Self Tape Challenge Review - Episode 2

Welcome back to another self-tape challenge review video. If you don't know by now, this is a chance for actors to learn and practice doing self-taped audition scenes together. By recording them watching the same scene again and again, you get a chance to see what the casting department sees when they watch audition tapes alongside others. Perhaps you'll notice what made certain people stand out, or see how their character choices made an impact on how you viewed them as an actor. There are two characters in this scene, Alex and Charlie, and I received a ton of tapes of this challenge, so thank you so much to everyone who took the opportunity to go through the motions and practice submitting an audition as if this was for a real casting call. I watched every single one and I genuinely wish I could show more in this review. But to keep this as concise as possible, I'm going to show a handful that stood out and we can talk about and learn from them together. So let's get started with Ariana playing Charlie.
Oops, excuse me, sorry.
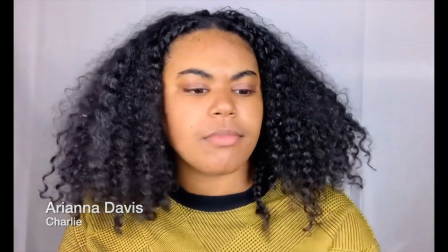1:18 Ooh, give me a chip. You're almost late. Right on time then. Just tell me you're ready.
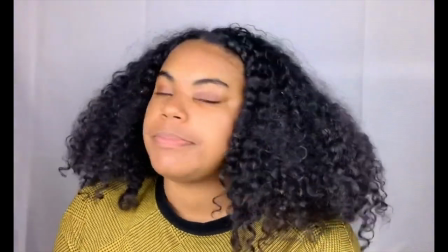1:24 Ready as ever. that doesn't really fill me with hope relax may i remind you of last time
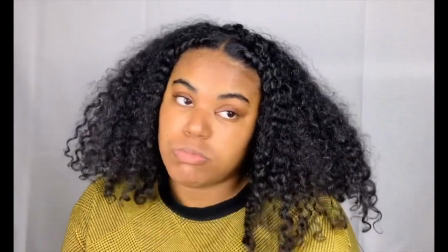1:33 as far as i recall we got away with it exactly we got away with it
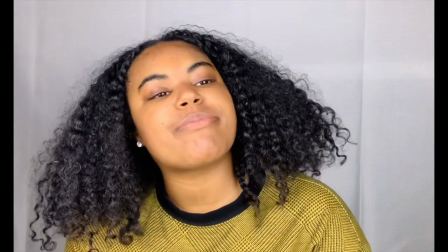1:40 when are you gonna learn to start trusting me the day i don't have to go to therapy
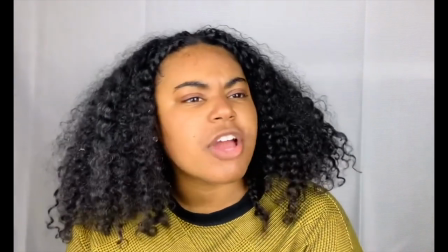1:46 that makes two of us hey can i get your counselor's number absolutely not let's go
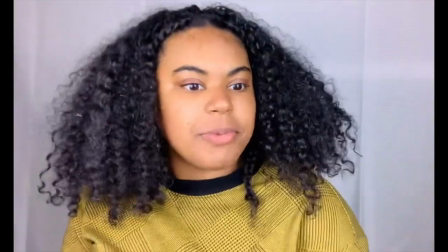1:55 This was nicely done.
Her technicals in terms of framing, lighting and sound were all good. You can tell she's comfortable in the space.
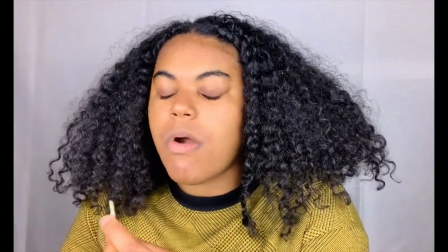2:02 She sets up her eyeline on the opposite side of camera really well at the beginning and those moments where she breaks
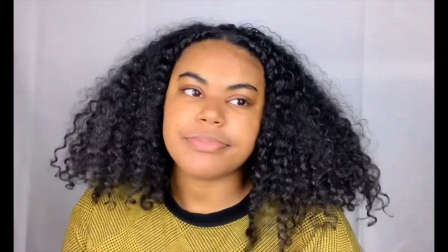2:06 eye contact and looks back there are not only believable but important to keep it interesting.
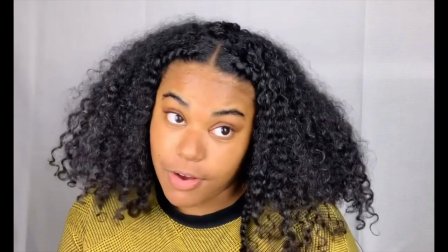2:11 Also her relationship to her reader seemed genuine even though they may not have been there physically so that worked well.
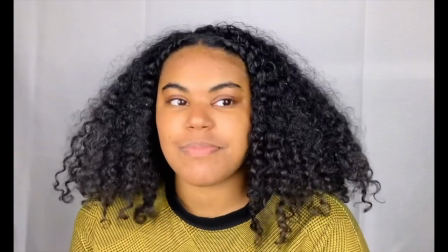2:16 She could have picked up the pace a little in another version and that would have brought it to life even more but good job ariana now let's take a look at tyranny playing alex give
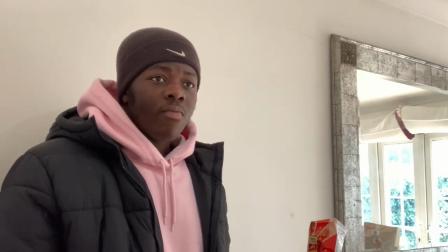2:28 me a chip you're almost late right on time then you know just tell me you're ready right ready as ever
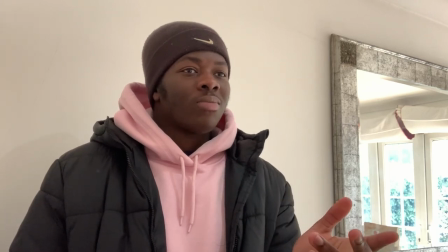2:38 for some reason that doesn't fill me with hope relax relax do i have to remind you about last
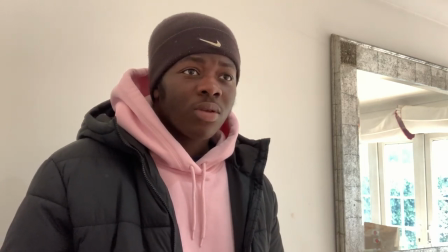2:44 time as far as i recall we got away with it exactly we got away
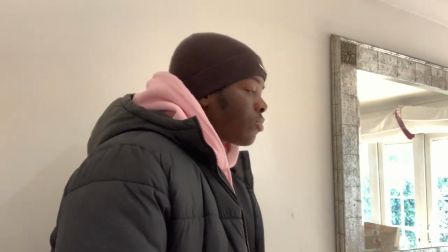2:51 with it when are you going to learn to start trusting me. The day that I stop needing counselling.
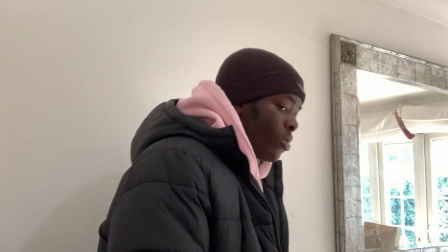2:57 That makes two of us. Hey, can I get your counsellor's number?
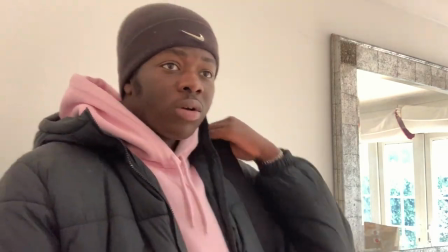3:04 Absolutely not. Let's go.
This was his first ever self-tape and it was honestly great.
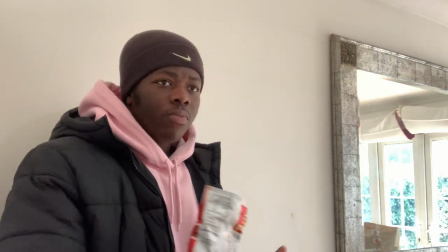3:13 Moments seemed spontaneous rather than pre-set. Again, the lines for Charlie were read virtually rather than physically, but it wasn't an issue.
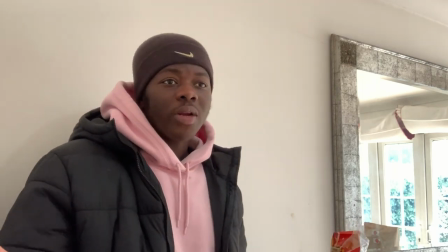3:19 I really liked how he used his angles to add movement and indicate subtext.
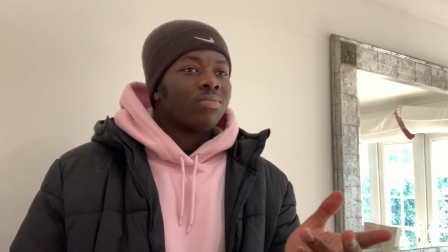3:23 The use of the watch, chip packet and bag were nice natural distractions for the character without being too distracting to us as an audience.
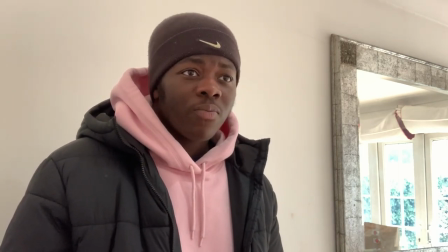3:29 He also added nice moments of stillness and I found myself smiling at the end which is always a good sign because I know I liked the character.
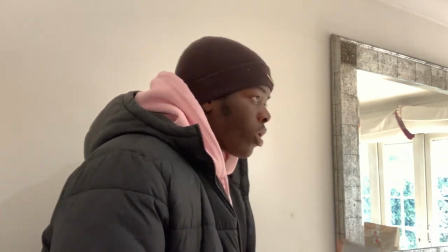3:36 Similar to Ariana he could have picked up the pace a little and raised the camera more to eye level next time, but considering this was his first tape I have to say really well done Tyranny, I could definitely see you doing more work in the future. Up next is Grace.
Give me a chip.
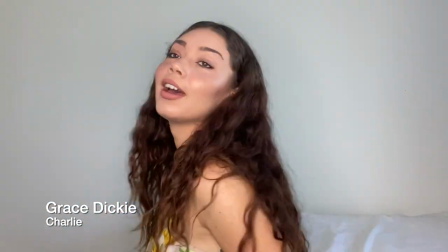3:49 You're almost late. Right on time then. Just tell me you're ready. Ready as ever. That doesn't really fill me with hope.
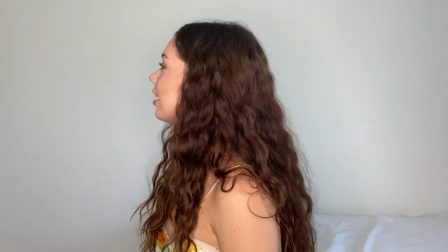3:56 Relax. May I remind you of last time? As far as I recall, we got away with it.
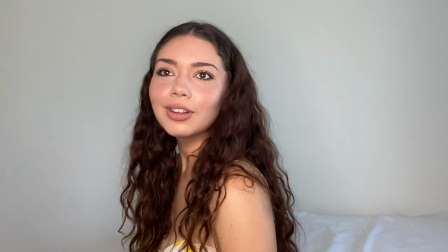4:02 Exactly, we got away with it. When are you going to learn to start trusting me? Today I don't have to go to therapy.
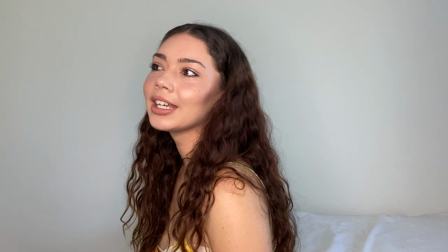4:07 That makes two of us. Hey, can I get your counsellor's number? Absolutely not.
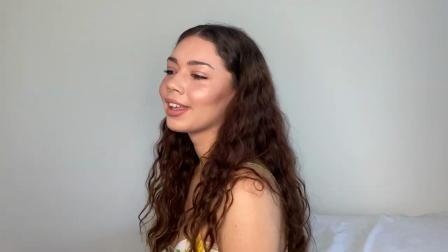4:15 Let's go.
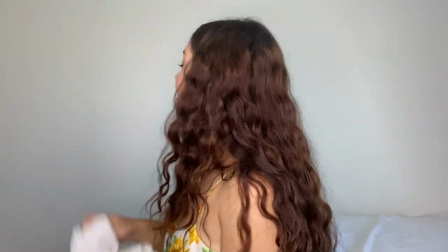4:18 I'm sure that once again when you're watching these scenes in this setting where they're all back to back you're realising that even by the third tape the dialogue starts to blend in and isn't your focus anymore.
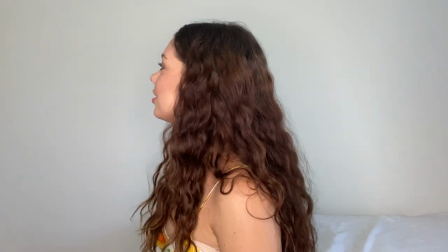4:26 It becomes secondary to the character and that's exactly what happens in a casting situation.